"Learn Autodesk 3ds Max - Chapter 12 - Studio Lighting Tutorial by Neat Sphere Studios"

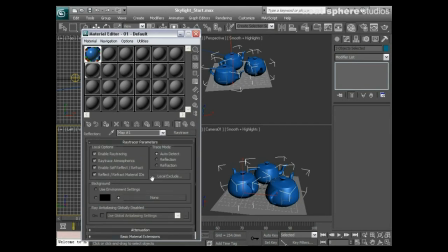636s
So nothing particularly fantastic in there
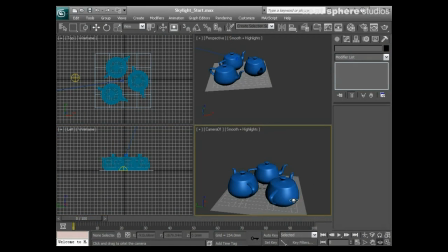641s
and i'll change here we go if i just change my viewport down here and we'll come in a little bit further now this is going to increase our render time a little bit obviously because i've got more in the scene and i've got a ray trace reflection
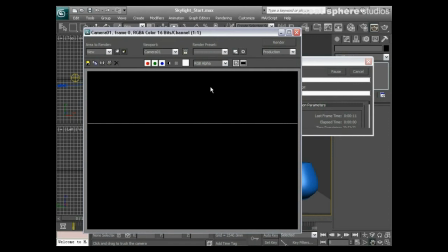653s
but if i just render that very very quickly perhaps i'll pause the video and we'll come back to this in a moment so now we put
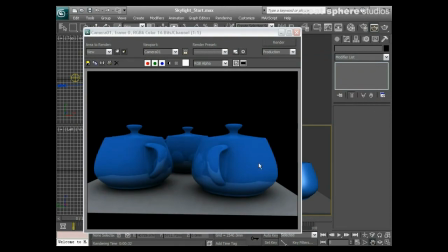663s
the render time up to 32 seconds that's mainly because of the materials but what we've got is this lovely even lighting over our scene and that's great but what I want to do is maybe improve that a little bit so we'll close this down I'll come out a little way
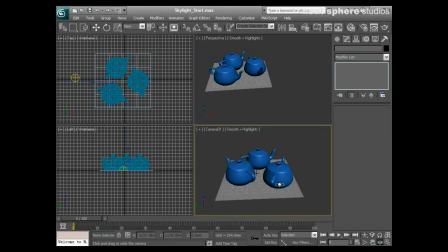680s
maybe just reposition my render so it doesn't my camera position so it doesn't take
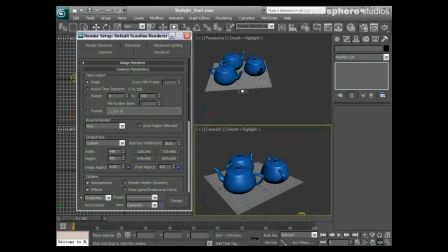685s
so long to render and we'll come back to our settings now bear in mind we still don't have a key light in here but what I am going to do is maybe change this filter size down to two maybe increase the rays per sample just up very very slightly and I'm going to increase that's going to smooth things out a little bit we know that but I'm going
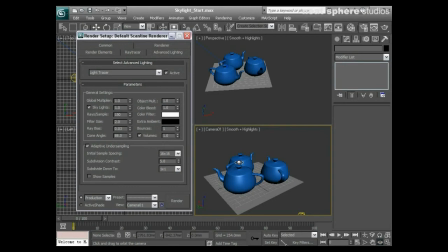705s
to change this option here called bounces and I'm going to make the bounces one really what that's going to be is the rays that are shining into the scene aren't just going to stop there they're going to bounce up once and that's going to lighten around the bottom area of our teapots a
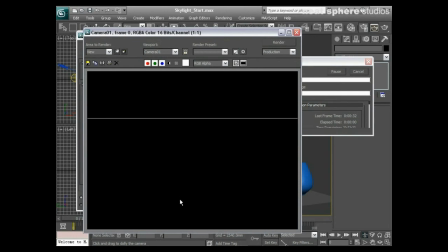722s
little bit so I'm just going to re-render now and we'll have a look and see what the result is and of course I'll pause and we'll come back in a moment.
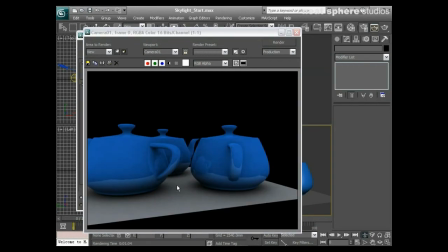732s
So now with this render you can see we're still getting a little bit of mottling going on here but we're getting a much nicer look and feel underneath these teapots here. You can see where the light has hit and then bounced up where you would expect this to be slightly lighter in these regions just at the bottom of the teapots
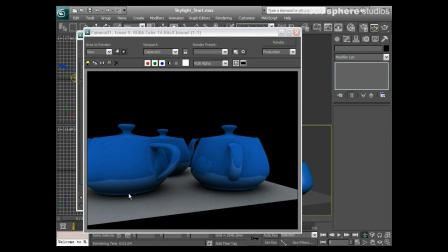749s
there is actually a little bit of extra light in this so that's quite nice so the last thing for me to do while
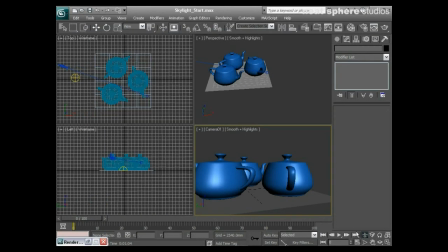756s
I'm using my default scanline renderer with this is to just pull out a little way come around and actually I should really be doing this in the perspective view I'm going to go to full screen there
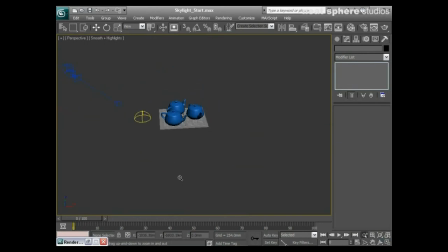769s
and let's just pull out a little way and I'm going to make a key light so I'll make a standard target spotlight we'll put this in the scene and then I'll just drag that up and we'll make some ray traced shadows
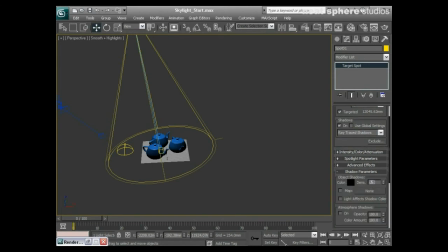789s
and with our shadow parameters we'll make these about 0.5 because we don't want them to be too heavy do we so now I can come back in
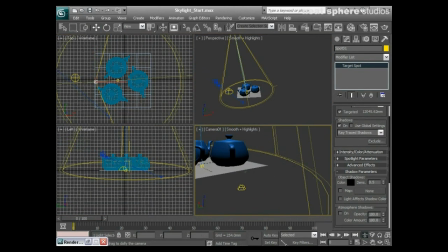797s
in my camera view let's position this around a little bit give ourselves a nice sort of idea of what's going on zoom in
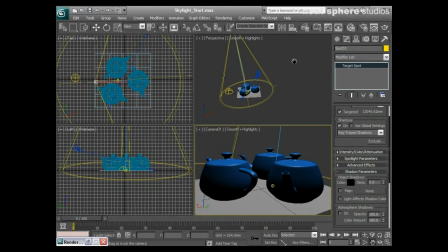811s
there we go and let's press the render button once more and
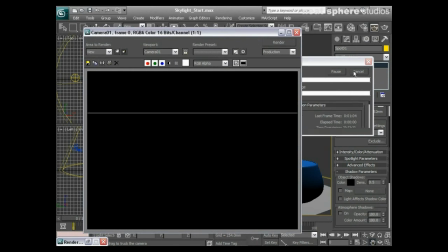816s
just have a look at what that's going to look like you know what I haven't done though one
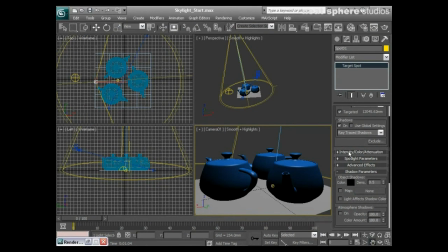820s
reasonably golden rule is I need to check what the intensity of that is that's white and in actual fact
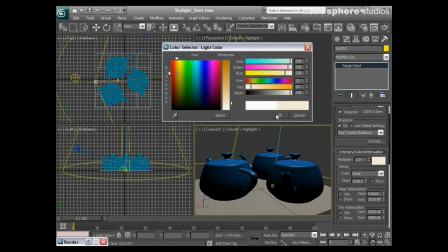827s
I need to make that a little bit more yellowy so we've got more of a daylight feel and also under my rendering
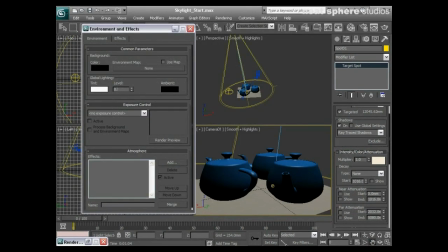834s
environment I probably need to change that to 0.5 now that's because we we don't want the the default light in 3d studio max to burn out the
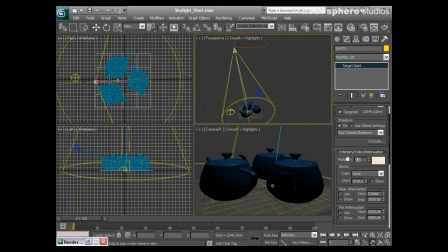849s
work that our key light is going to be doing here so I'll put that up to about 1.25 and then we'll just re-render
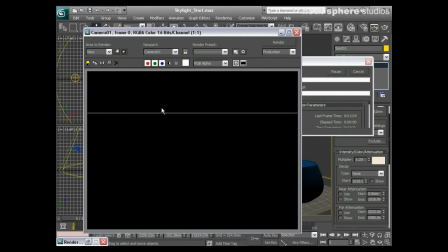856s
again and we'll have a look at the result that we get so